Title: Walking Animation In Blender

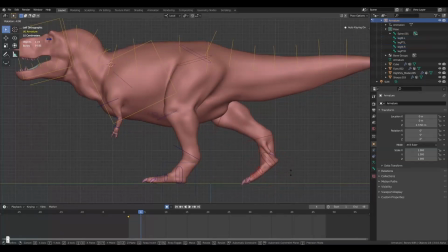0:00 Animation is not easy. It can be time consuming. You need all kinds of things to make it work.
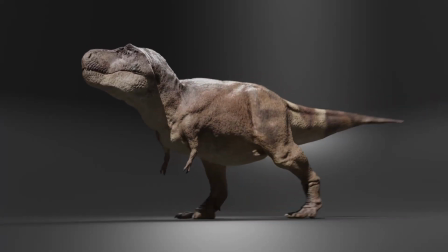0:04 But when it does, it is one of the most rewarding things to have done. Now, I'm not a full-time animator, but I do like animating from time to time.
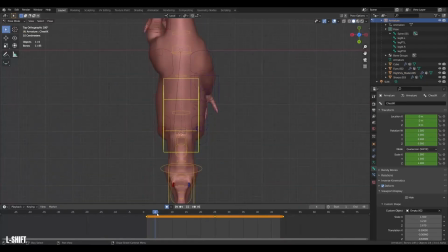0:13 So in this video, I hope to make animation a bit simpler for you guys watching.
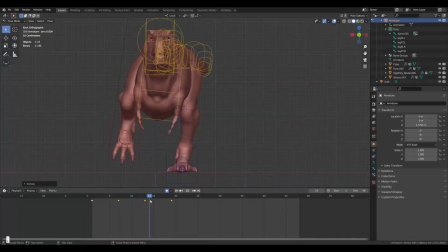0:17 All right, first off, the most common thing that people animate is people. So when demonstrating a walking animation, it would be a good idea to show it on a human.
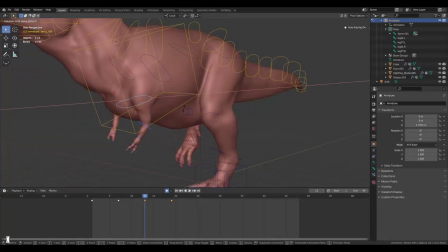0:26 However, I just finished creating this T-Rex rig in another video, and I really want to try it out on some cool animations.
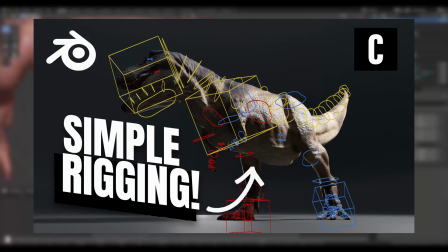0:33 Also, if you want to see the creation of the T-Rex rig, you can check it out here. What the rig can do also helps define what we can do with the animation.
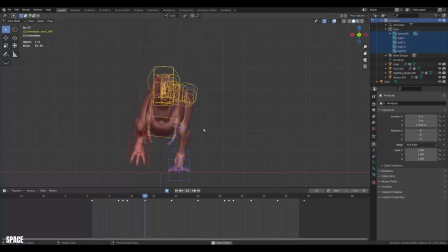0:41 And the T-Rex is still a biped, so many of the same principles of the walk cycle still apply, and we get some extra things to play with, like the tail and a much heavier character. Once again, I'm not an animator, so my style of animation is very much built around my needs, but it usually gets me to where I need to be pretty fast.
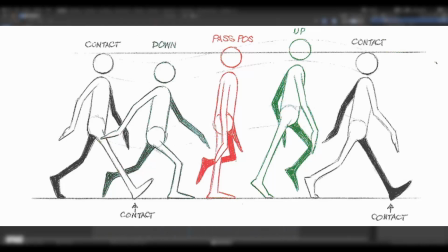0:58 First off, grab a reference of a walk cycle. This will be our guide to begin with. This one is nice as it breaks everything into keyframes, which is how I like to work.
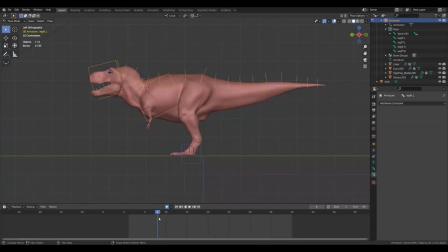1:08 Then I like to work with auto keying turned on, the big blue icon right there. It makes it so every time we move something, a keyframe is set for that object's location, rotation, and scale.
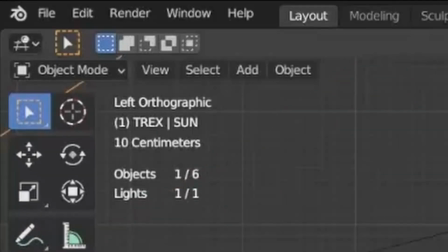1:20 To animate a rig in Blender, you have to jump into pose mode on the rig.
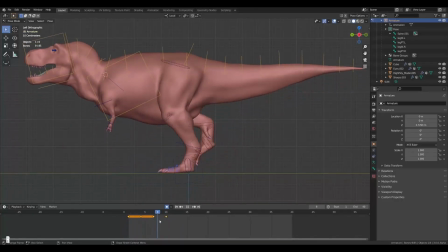1:24 This is a general mode for posing stuff, but if we move stuff around and start putting down keyframes, it becomes the animation mode as well.
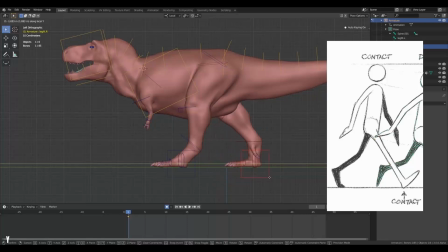1:32 So neat. In the very first frame, we will do the contact pose where the legs are split apart and the back foot is raised slightly,
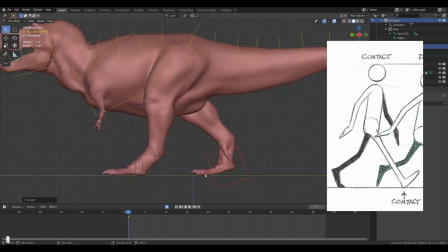1:40 with the toes sticking to the ground, but the ball is moving upwards.
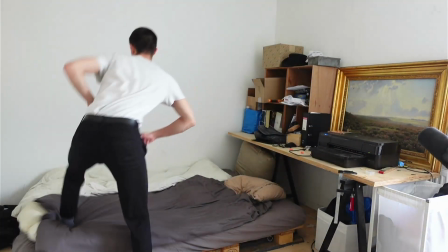1:43 I'm a big believer in acting out the motion for yourself to get a sense of timing and feel.
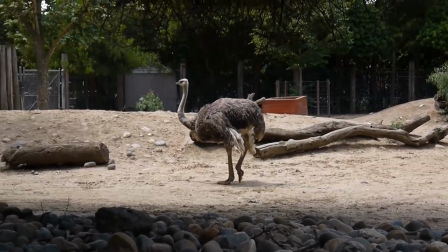1:49 If you are doing a creature, it will also help if you act out the walk or look at live reference to get a better idea of what is happening.
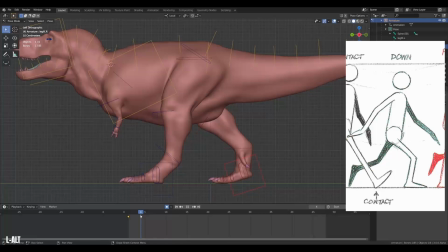1:57 The next keyframe is the down pose, and we are animating this creature in place, which means that we won't be moving it back and forth. It is like it's on a treadmill. This makes the animation more game friendly and in general just more flexible.
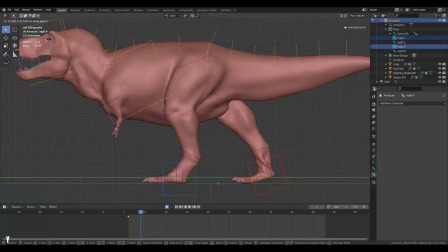2:10 This means that the feet now have to slide because both feet are touching the ground. You can just grab both of them and slide them back to make sure the spacing between them stays the same.
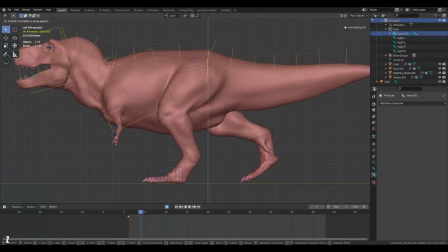2:19 Then I can lift the ball of the foot up even more, and then we can lower the hip to really feel the weight in the T-Rex's walk.
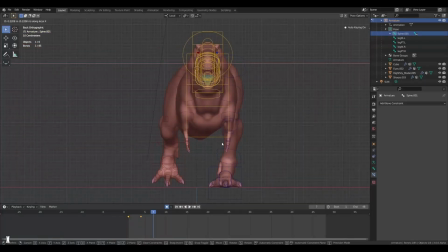2:25 After that, we can go to the next keyframe, and also notice that I'm spacing the keyframes with two in between.
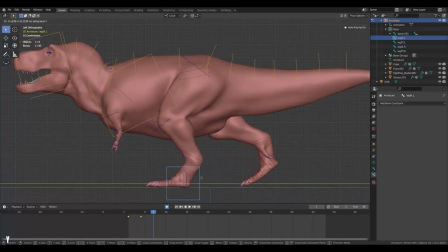2:31 This is to stretch out the timing of the step. We can always adjust this later, but it's a good thing to keep in mind.
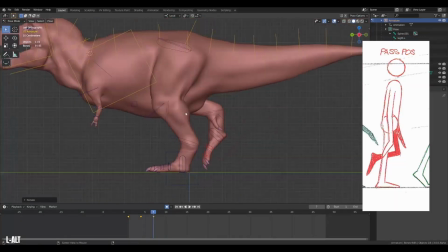2:36 This third keyframe will be the passing pose, so the T-Rex is stretching out its leg, now only standing on one leg and moving the other one forward.
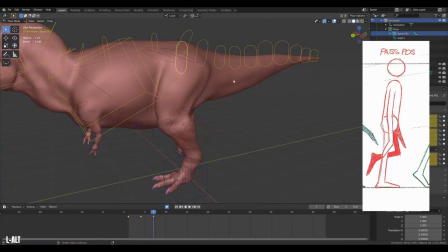2:44 An additionally important thing is looking at the character from the other sides.
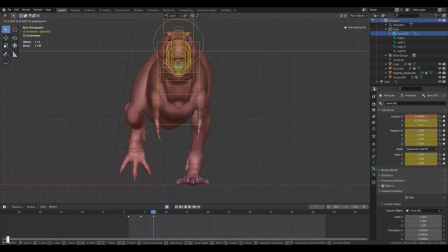2:47 This way we can also move the hip side to side to put weight on the leg below it, so that there's space for it to swing its other leg below it.
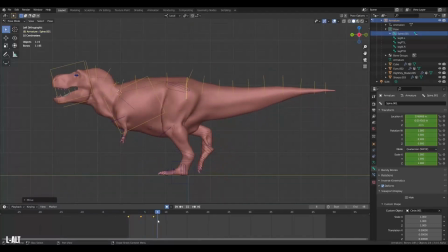2:55 Once again, pay attention to how much the foot moved along the ground to get a smooth motion. The fourth keyframe is the up pose, and this is also what I call the falling pose.
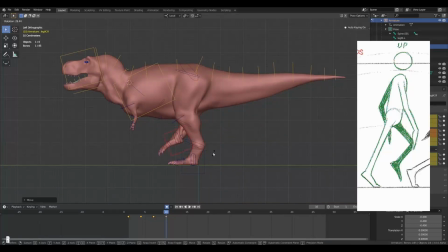3:05 Looking at the T-Rex from the side, it should feel like it will start to fall over.
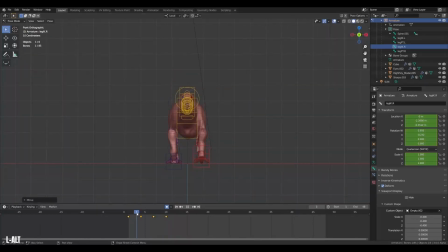3:09 And then in the next keyframe, it will actually catch the fall with the opposite foot, thereby creating one whole step. You may also have noticed how I go back and forth between the keyframes. This is a good thing to do to check if your motion feels right.
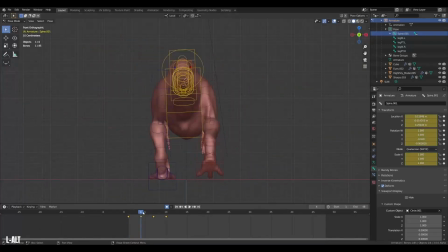3:22 Now that we sort of got one step, I'm gonna go over my animation again and add some secondary action to make everything feel a bit more alive. Here we could be adding some counteraction to the tail. The tail especially is a great place to make everything feel more organic. Oh yeah, this is gonna be great. Now we have a solid building block, then we can start doing the magic part.
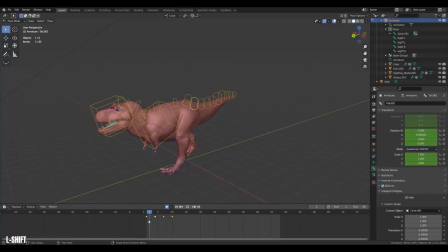3:41 Exciting. Grab all the bones and grab all the keyframes, hit Ctrl+C over the keyframes to copy all the transforms, then go to the next keyframe position where the step would be and hit Ctrl+Shift+V.
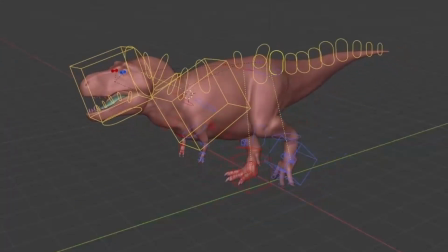3:54 Boom. Now it has pasted the inverse of the steps we just made.
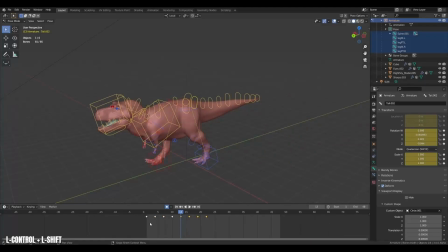3:59 Amazing. This only works if your rig is symmetrical, but it's super neat trick and we now have two steps.